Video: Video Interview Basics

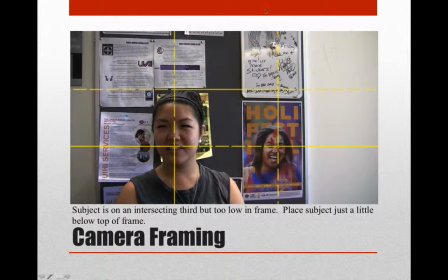494s
You slap that grid on there, and the real interesting points are right here and right here. But they kind of followed them. They put her on a third, but you know what? They actually put this image in the poster on a third as well.
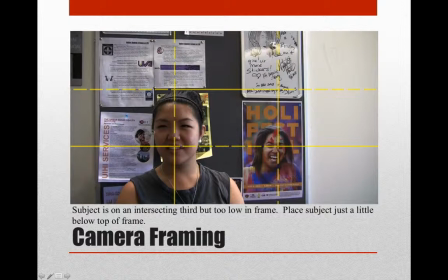508s
So and their eye line is very similar. This is all fighting for attention with her. She should be up. If she's going to look to the screen left, she should be up in this area.
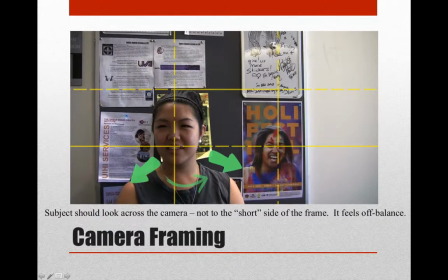519s
Look at all this empty wall. Nothing happening and everything happening here. She should be looking across the right-hand side of the frame so that her eyes and hand gestures have room right in here, not looking out on the short side of the frame that she's already on.
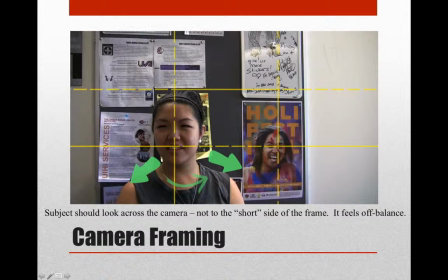537s
It feels like all of this wants to tip the frame and have her fall right out.
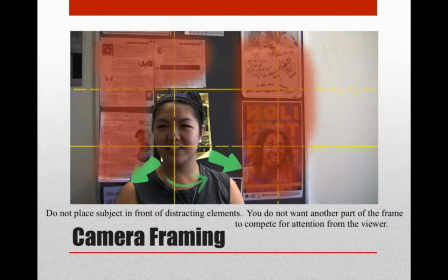543s
It just looks so unbalanced. Okay, and then like I said before, all that busyness, she's right up on the wall. It happens to be a wall with posters and faces and readable text and and a whiteboard that should never be in there.
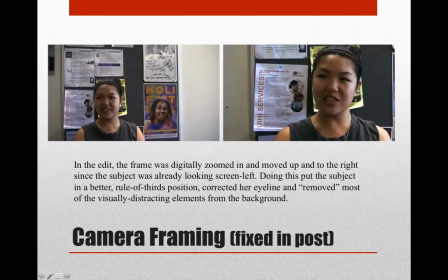559s
You can solve that problem by pulling her out away from the wall. Now, what we had to do in the multimedia lab is digitally zoom in on her image right here, move her framing to the right and up so that she's now following the rule of thirds in her eye line.
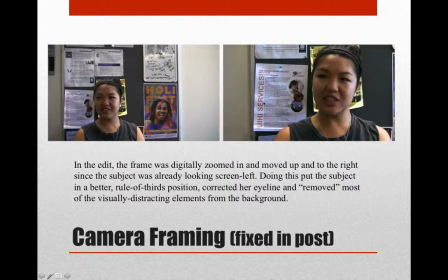577s
We still couldn't get rid of the distracting poster here. The only thing we might be able to do is put a blur on that. But if they had pulled her off the wall by at least maybe 5 feet, this would have been a lot less distracting.
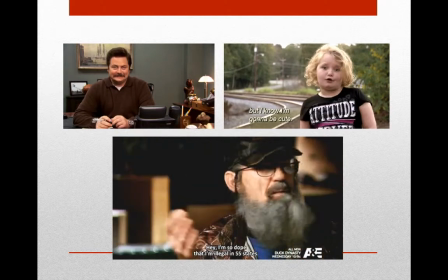595s
Here's some reality show and documentary style television interviews.
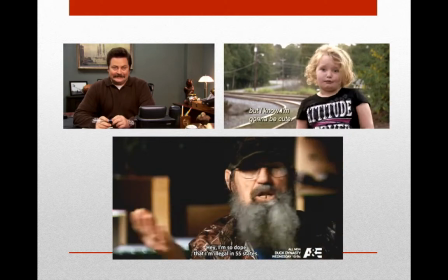600s
So we see this all the time. We see this type of rule of third framing.
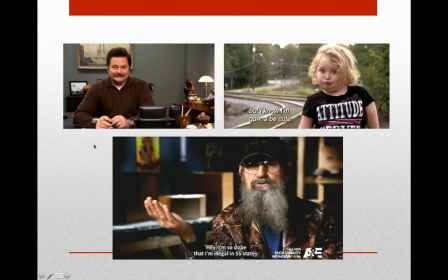606s
But we generally, when we get when we get the camera in our hands, oftentimes we'll put the subject dead center, tons of space above their head, no lead or nose room. Look, at Sai's hand has nice space now to animate while he's talking.
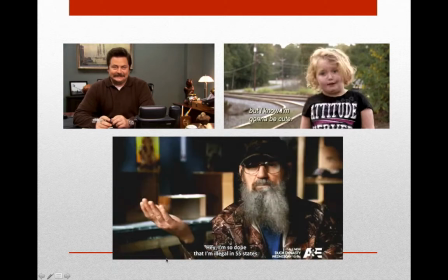621s
So lead room, he's looking across the camera right here, and the interviewer's on this side.
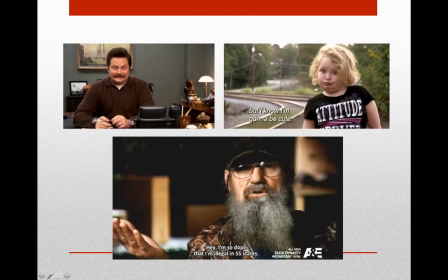629s
In this case, in Ron up here, the camera's right over here, and the interviewer is over here.
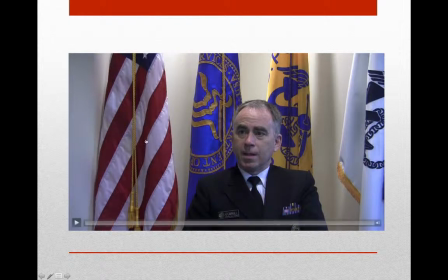638s
So here's an example that could have been a lot better.
Let's go ahead and play it. Truth is, if you get to 26 and aren't smoking, you're never going to take up smoke.
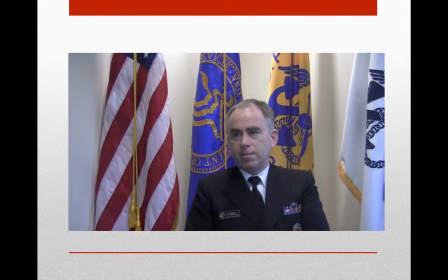646s And it's also true that nicotine is incredibly addictive. So once you take it up, it's very, very difficult to stop. So that's the reason why it's important to target this generation and every young generation.
Okay, so I don't know if you noticed, but there's a lot of airiness sound going on. That's the air conditioning in the room. They didn't use a microphone.
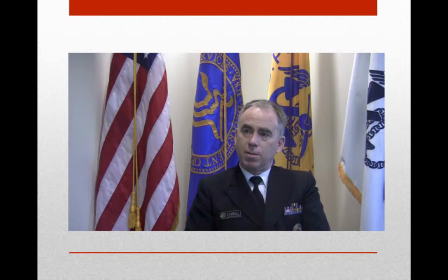665s
They didn't use a clip-on microphone, so that camera microphone is picking up the entire room, including a bubbling, office feature, water feature that's in there. They should have gone to another room.
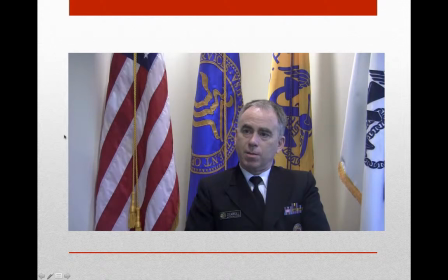679s
They put him right up on top of the flags, right on top of the wall, basically. They didn't follow the rule of thirds, which would be up in this region. They almost put his face in the center. And so let's see what we could have done. We called this interview back in and redid it so that we could get it a little bit
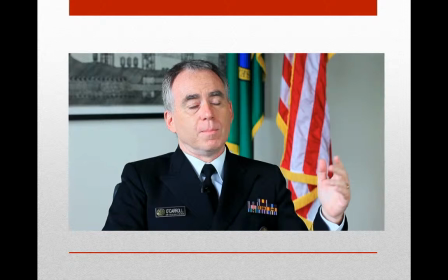696s
better. So that's how it looks afterwards. We're using a lapel microphone,
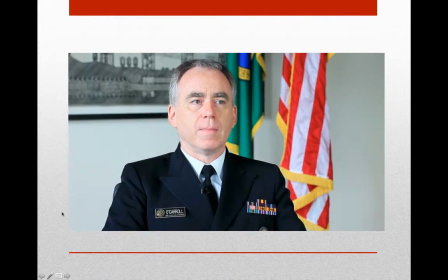701s
so the sound's going to be a little bit better. This is an age group very, very influenced by what their peers think, very influenced by what they think is normal,
which is the right thing to do. The truth is, most people don't smoke, but the advertising is such that it makes you feel that smoking is in fact the cool thing to do, the right thing to do.
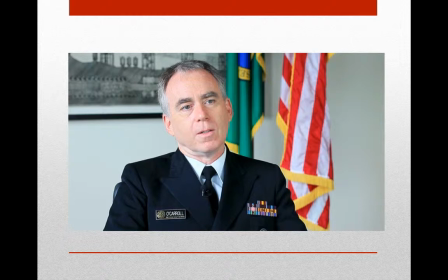718s
Okay, so you can see we pulled him out. He's about 15 feet maybe off of that wall. Again, microphone that you can hear him much clearer. We put him much closer aligned in a rule of third.
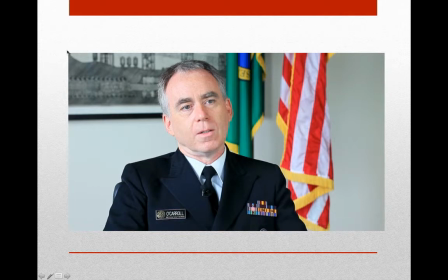732s
And you can't see it, but right over here, there's a giant window with lots of sunlight coming in on it, the side of his face here, and a little bit towards the front.